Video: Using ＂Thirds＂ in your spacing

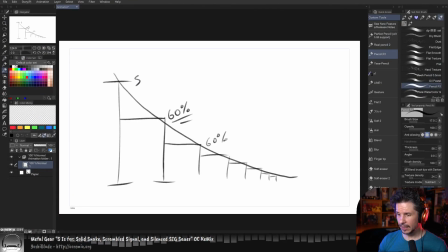So thirds in timing and timing charts is essentially the idea of it's basically ease in and out, but thinking of it in a different way.
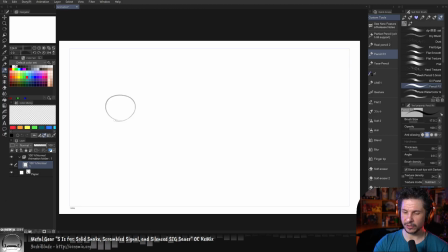And in 2D, this is very important because when you're drawing, so you have a character here and they're going to end up here, where do you put your breakdown? And where you put your breakdown is very important because unlike CG,
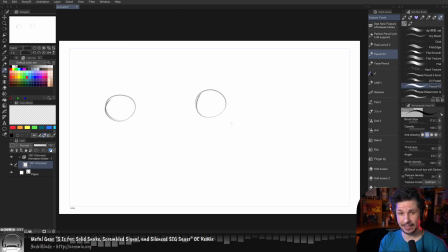where the computer will handle things for you and kind of put it exactly where you want it to be, when you're dealing with a complex character that's wearing suits of armor and like all sorts of complex things, it's hard to just go put the pose here, put the pose there, and draw everything where it needs to be.
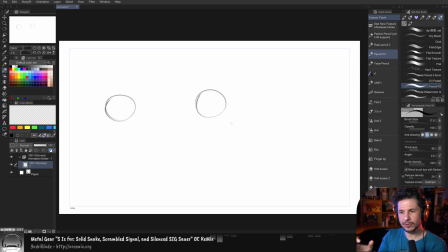Having kind of a rule set to follow makes it a lot easier. So for example, putting something in the middle is a lot easier than just arbitrarily slightly off middle, if that makes sense.
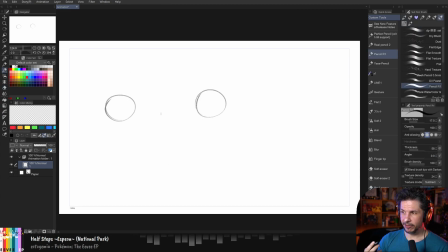So the idea of thirds is to solve an issue with halves. So halves is if you take your start and end position. So we're going to just do this.
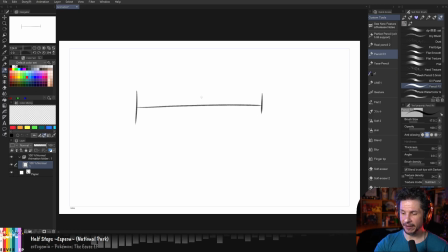Start and end right there. Now, if I break this down in half, we now have this breakdown right in the middle. Okay, cool. Let's break it down some more. We break it down in half and half again, like so.
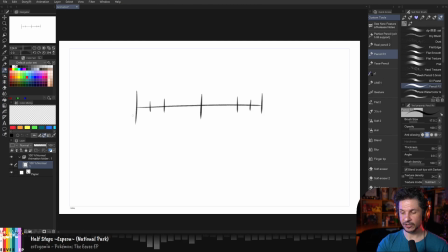And if I keep doing this, I can now ease in. So you can see that's ease out, fast, ease in. And I just did half, half, half, half. Like that. Great.
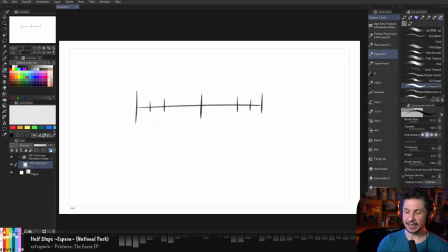But there's a problem with halves. And that is that even though this is an ease in, or sorry, an ease out, and then that's an ease in, if you actually look at the spacing, this one here and this one here are the exact same thing.
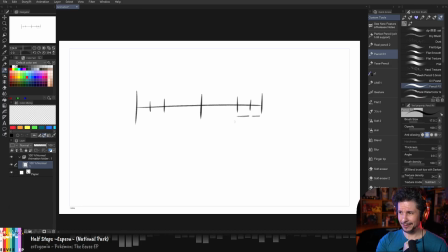They're the hiccups. Gotta take a breath, make sure I don't get hiccups. I don't know why talking on dailies and stuff always gives me hiccups. So as it comes through here, that's spacing is the same thing.
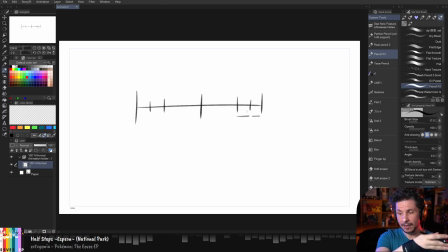So what you get is not an ease in, but a slowdown that then becomes linear. If we were to look at it in the graph editor, it's essentially this flat line. It goes there and then like that. That's not an ease in.
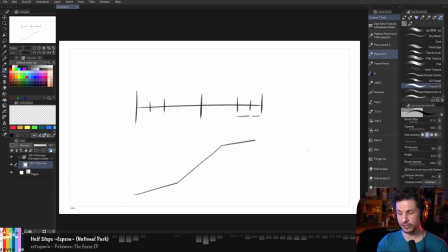That's just linear motion right there. So it makes things feel stiff and typically a little bit flat. So thirds is instead of putting things in the middle, you put them on thirds.
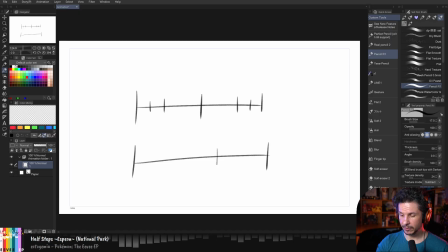So for example, I could put a pose here. Okay. And then I'll put a pose here and then here like that. And then let's do this and then this. So now if we look at this, I just broke it down on thirds.
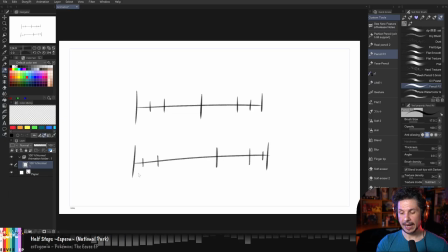So this is a third right there. And we don't have any of those spaces that are exactly the same. Now this is smaller. It gets bigger, really big, slightly smaller, smaller, smallest right there.
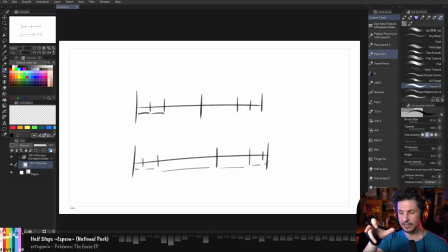And it makes it so that you don't get those boring spacings in there.
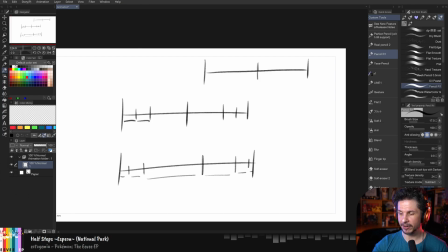And you can kind of mix and match. So for example, I could do a half right here and then thirds like this. And we still get that nice ease in, ease out. That's more interesting than doing halves.
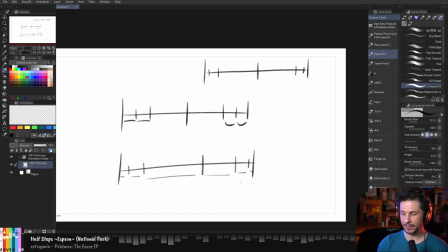I hope that makes sense. So like these are the same. And then these are the same right there. Whereas here, nothing is the same. So that's the idea of thirds.
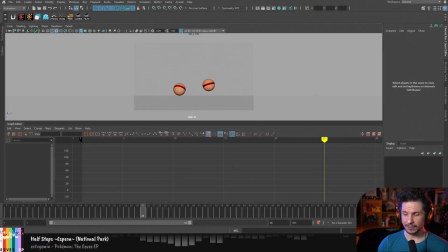Now, how do you apply that in animation? Well, it's essentially kind of the same principle.